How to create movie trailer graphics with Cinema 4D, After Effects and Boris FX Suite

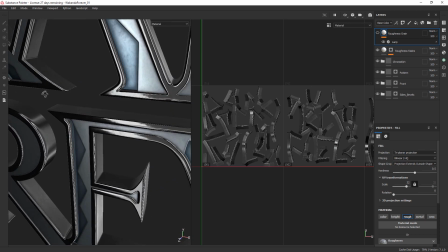4:09 But it's quite liberating now to know how to do both, and to know that you're going to get really good texture placement.
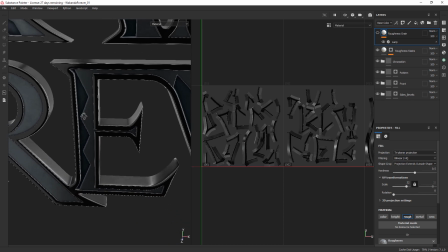4:15 I don't have to hide the sides of the model because the texture's stretched, for example.
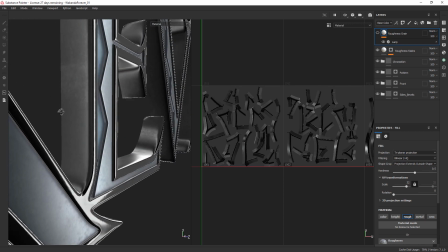4:21 So I can look at the text from any angle,
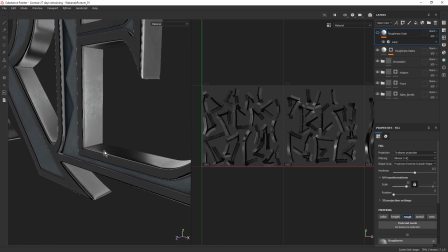4:24 and I know that my UVs are good and my textures are going to be sitting perfectly and not stretched.
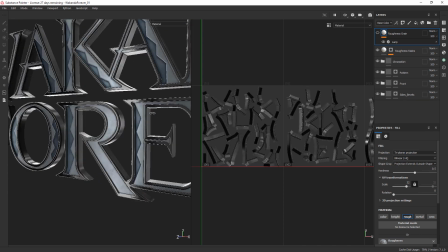4:30 It's really nice for text. Surprisingly, this is the first full text I've actually sub-D modeled.
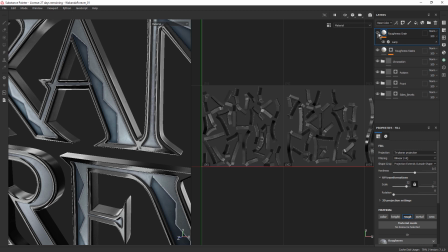4:40 On top of that, we have just a little bit more overall roughness. You can see when I turn that on and off.
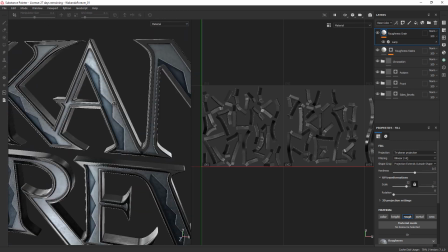4:45 Just a little bit of roughness. This tends to disappear under the lights in Redshift in Cinema 4D.
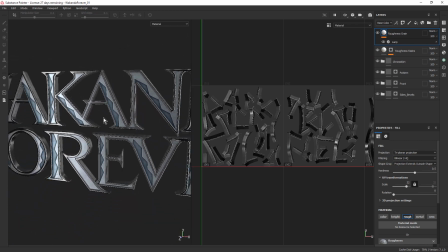4:51 It seems fairly strong here in Substance Painter. Once I get it under the lights in Redshift, it doesn't seem quite as strong.
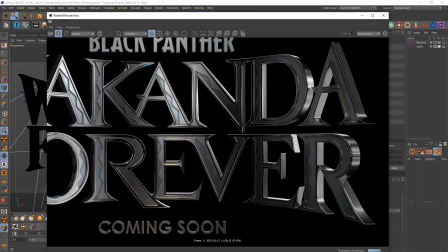5:00 So the thing is to find that balance. So the next step was the lighting, and the lighting's pretty straightforward. I started with one of the Grayscale Gorilla Pro Studios metal HDRIs.
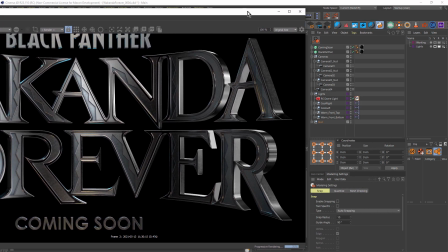5:11 Let me just move the render view out of the way, and I'll just turn off the other lights.
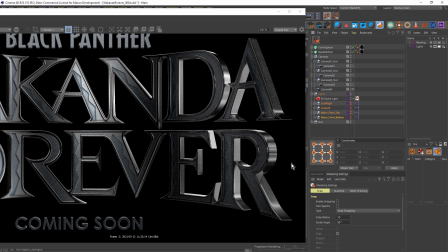5:24 So the Grayscale Gorilla HDRI really got me most of the way there. I actually used this particular image here,
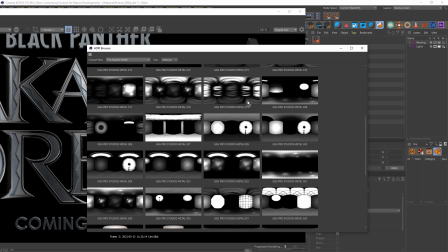5:32 GSG Pro Studios Metal 19 from the Pro Studios Metal Pack.
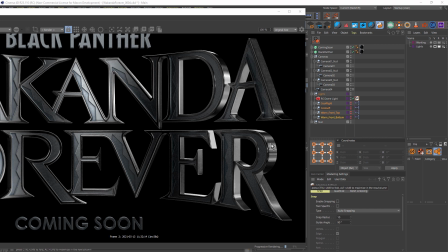5:37 And that gives me these lovely details, especially in these curved areas. But because that's a black and white HDRI, I decided to use some Redshift area lights to add some color. You can see I've named them here. There's a cool blue light on the right-hand side.
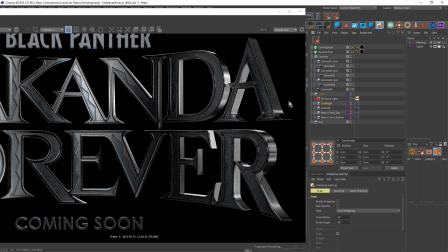5:52 Let's turn that on. You can see it's being picked up in the sides, certain areas.
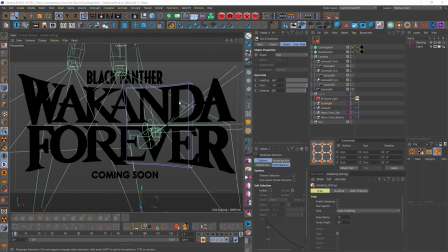5:57 Let me just move back a bit.
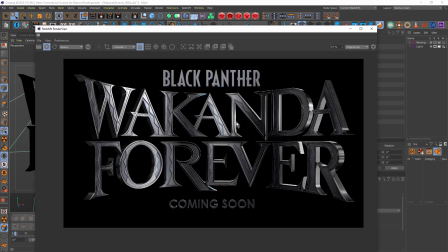6:02 I'll just move this over. I haven't got much screen real estate here.
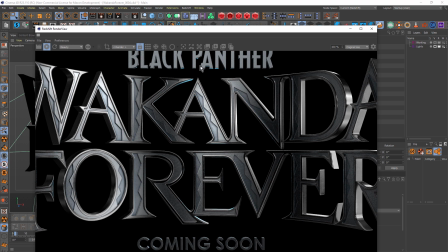6:08 There we go. You can see it's being picked up in the sides of this Black Panther text and up here. A few other areas down there. Turn the next one on.
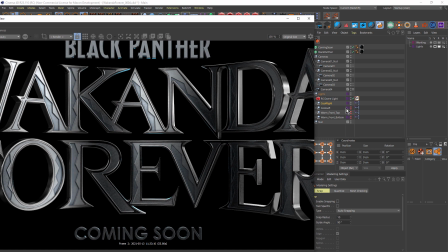6:18 This is cool left.
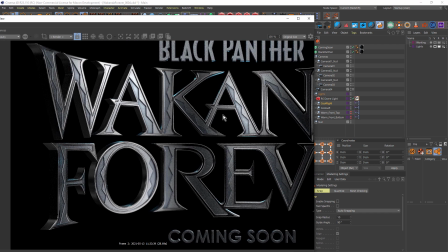6:22 A few more areas that it's being picked up. Around here, top of there.
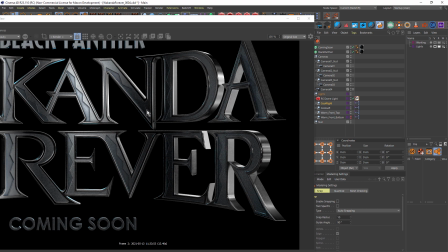6:30 And also this warm front top. Adding a bit of warmth.
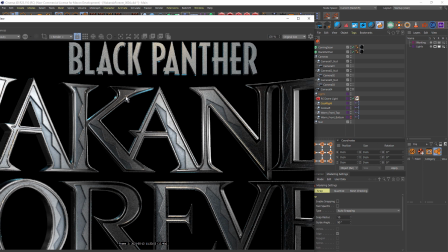6:37 Starting to be picked up in the bevels around here. You can see how those warm and cool lights, they're not really illuminating the text.
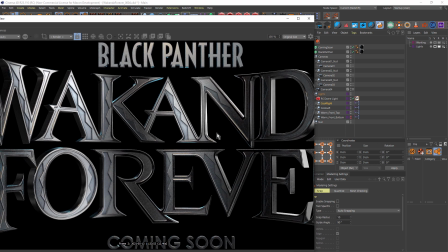6:44 They're just adding a bit of color variation and just pinging off these bevels.
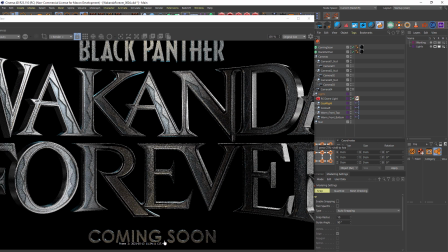6:49 And warm front bottom, just to add a bit of warmth down here. You can see how that's really picked up in these bevels here.
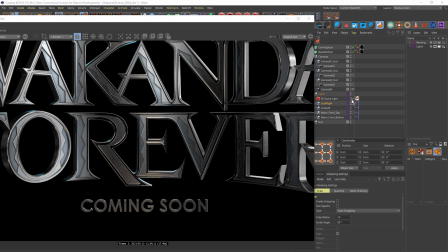6:57 And if I turn off the dome light, you can see they're not doing a whole lot.
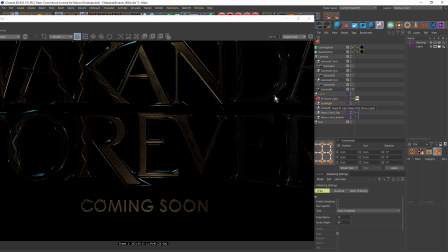7:04 By themselves, they wouldn't be enough to illuminate that text. But in combination with the HDR on the dome light,
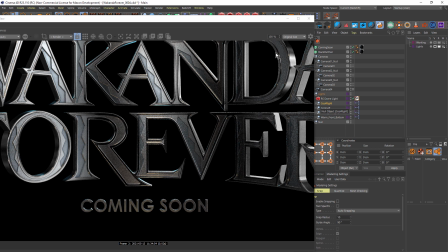7:11 I'm getting a really nice illumination, picking up all the key bevels and making this highly readable as well.
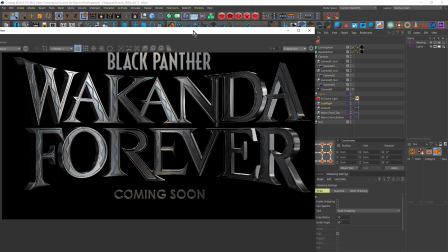7:22 So that's the lighting. Let's take a look at the animation. I'm just going to turn the render view off.
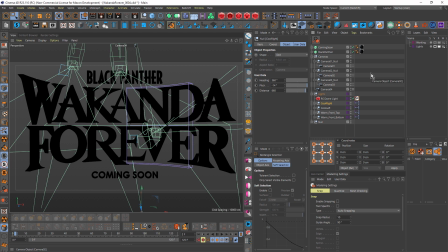7:31 Now I broke this down into 4 different shots. I wanted to do the old classic technique where you reveal parts of the letters and then on the last shot pull back to reveal the entire Wakanda Forever text. The setup is basically a null object with a series of cameras inside the null.
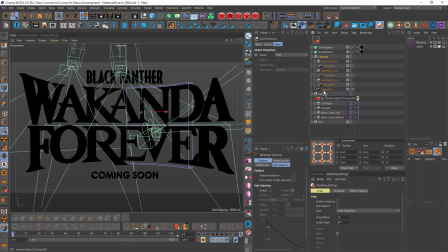7:50 Some of them are in their own null objects. The first camera I set up was this camera 04, which is the one we're looking through now. And I wanted to have the text kind of pull back into position. And I'm not animating the text, I'm actually keyframing the camera null or the main camera null.
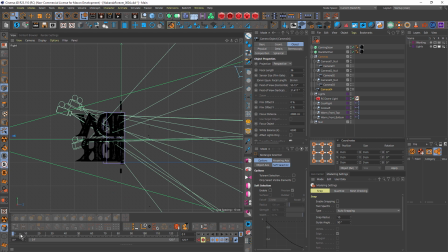8:08 Let's come into the side view and you can see how all of the cameras are moving back.